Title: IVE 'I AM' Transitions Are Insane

So it looks like Ive is getting ready for the most exclusive party of all time.
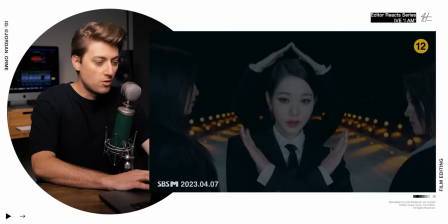(0:22)
There's an invitation. They have a membership card. It's luxurious. The way that they're dancing right off the intro is so crisp.
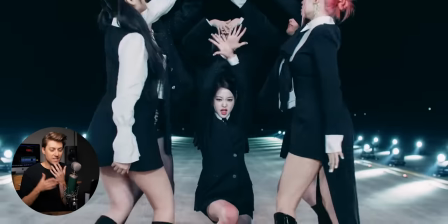(0:30)
We have lots of zooms and camera moves emphasizing every single and each movement of their dance.
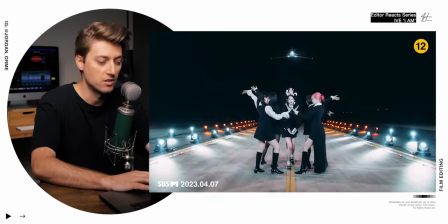(0:38)
It's beautiful. Guys, do that in your music videos if you're not. It looks so good.
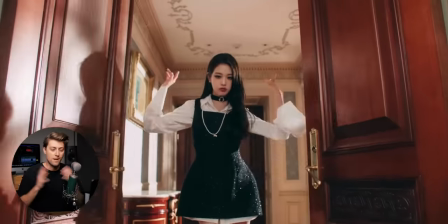(0:44)
And then I love the opening the door to match the lyric. Open a different door. Don't need to follow, which is hinting at the meaning of this song, which we're going to get into at the end of the video. So stay tuned for that.
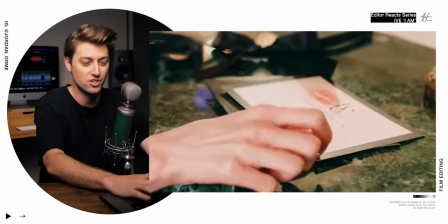(0:59)
there's a little jump cut there right in her kissing the invitation which is completely against the rules but when you're editing a music
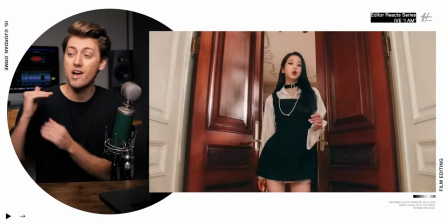(1:08)
video you only have so much time you know you can't play out shots entirely you have to jump cut through stuff you have to cut together shots very quickly because
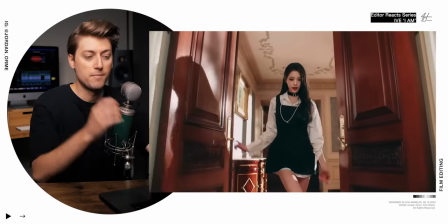(1:16)
you only got literally three minutes to tell an entire story so i normally wouldn't recommend this kind of jump cut but it's a style and if we take a look at this
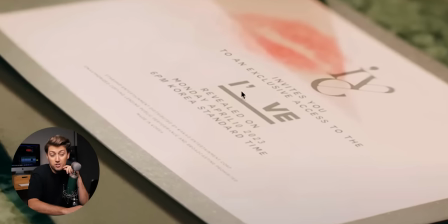(1:23)
invitation I've invites you to an exclusive access to the I apostrophe VE like the contraction like I've got to do something
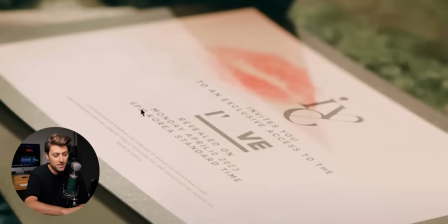(1:31)
about this They could have called the song I'm I don't know It looks like they got the time that the music video comes out and we have a lovely kiss who wouldn't want that to be their cheek like
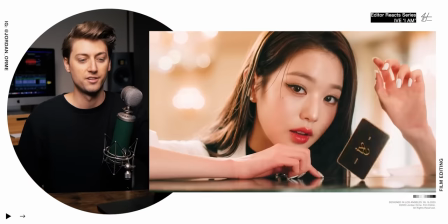(1:42)
Not me. I wonder if she actually spun the card like this or if it's VFX It looks very real I'm impressed
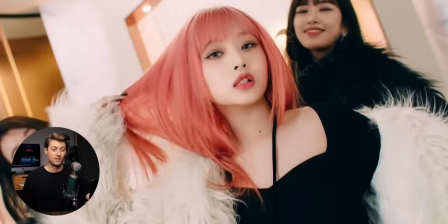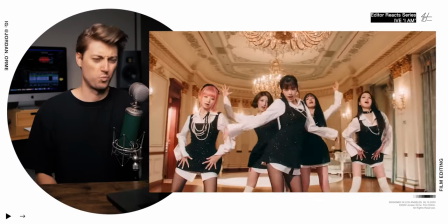Oh, thanks to Timu for sponsoring today's video. If you haven't heard of Timu by now, it's time to get with the program.
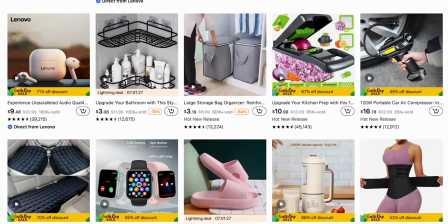(2:07)
They're a shopping website like Amazon known for high quality products at insanely low prices.
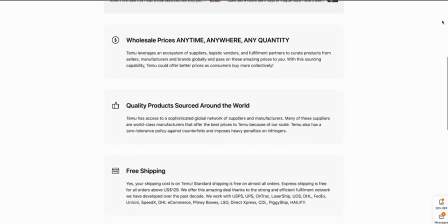(2:13)
The way Timu works is it connects you directly to the manufacturer so you can get products at the cheapest prices possible.
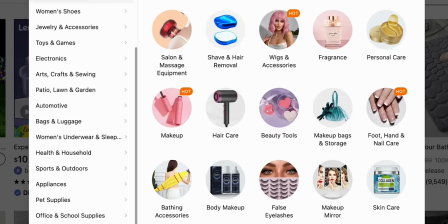(2:19)
They have all kinds of categories like clothing, accessories, electronics, anything you can think of, they probably have it. I have a cousin-in-law who lives across the country that is super into K-pop. So today we're gonna go on a k-pop shopping spree on a budget. Hopefully it'll be a good surprise when it just shows up to her house later First things first, how are you gonna be able to listen to the k-pop bops without some headphones?
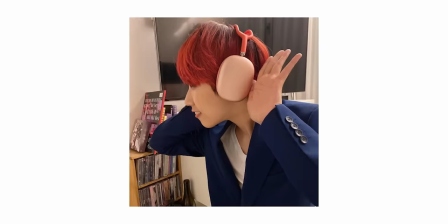(2:42)
Let's grab these guys I've seen these headphones literally everywhere.
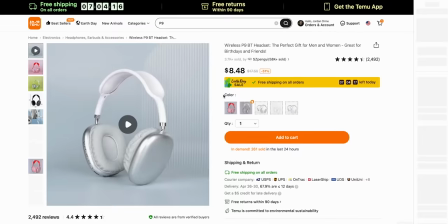(2:45)
They are some of the hottest fashion pieces of the year They are way cheaper on Teemu than the original price. We can still get the major style while on a budget Yeah, also we can get insurance for the headphones for less than two dollars and we want to stay protected So oh
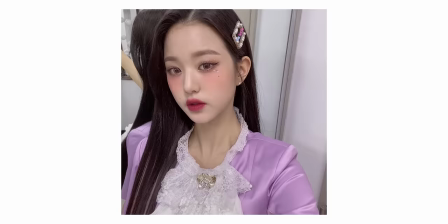(3:03)
these hair clips kind of look like the ones that ives jang wong young wears sometimes we can get 13 of them for less than Five dollars. Dude, we got to get these honestly.
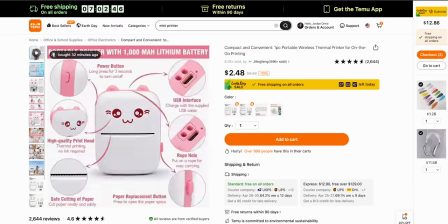(3:12)
I have no idea what i'm doing But I hope she likes this a mini printer that looks so fun, bro The same one on amazon is over 25 dollars,
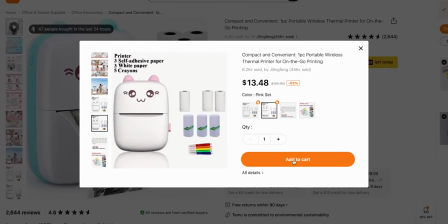(3:19)
but this one is only 1348 on timu and let's get this airpods case All right. That's a good little haul. I hope she likes it Timu also decided to give only you who are watching this something for 90% off.
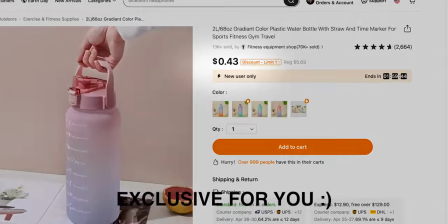(3:33)
They picked this dope rainbow color water bottle for literally 43 cents. They have sales all the time.
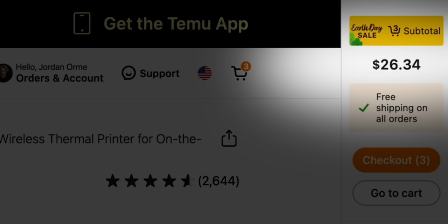(3:39)
Like, look, we literally just got an insane discount because of Earth Day. You can find all this and more in the description below, so make sure to check it out. And make sure to use my code for 30% off your entire order, plus free shipping.
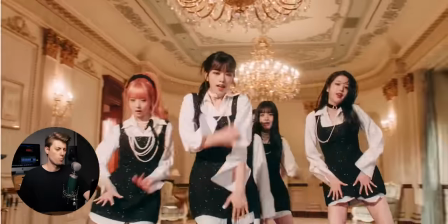Okay, it looks like we got a little flash forward to what the party could look like, but look at this little Polaroid moment. As an editor, if you see somebody taking pictures in a video or in anything, it's so lovely to actually put the picture that they just took into the video.
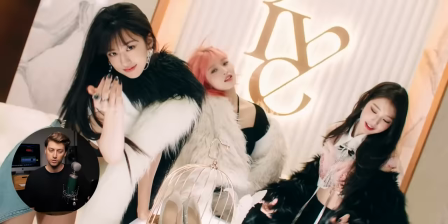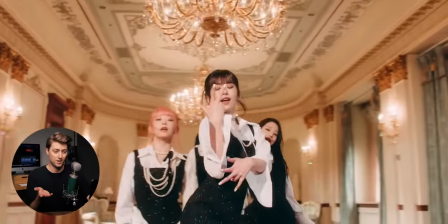(4:18)
And they had a flash also to cut another match cut right here. Right on that snare.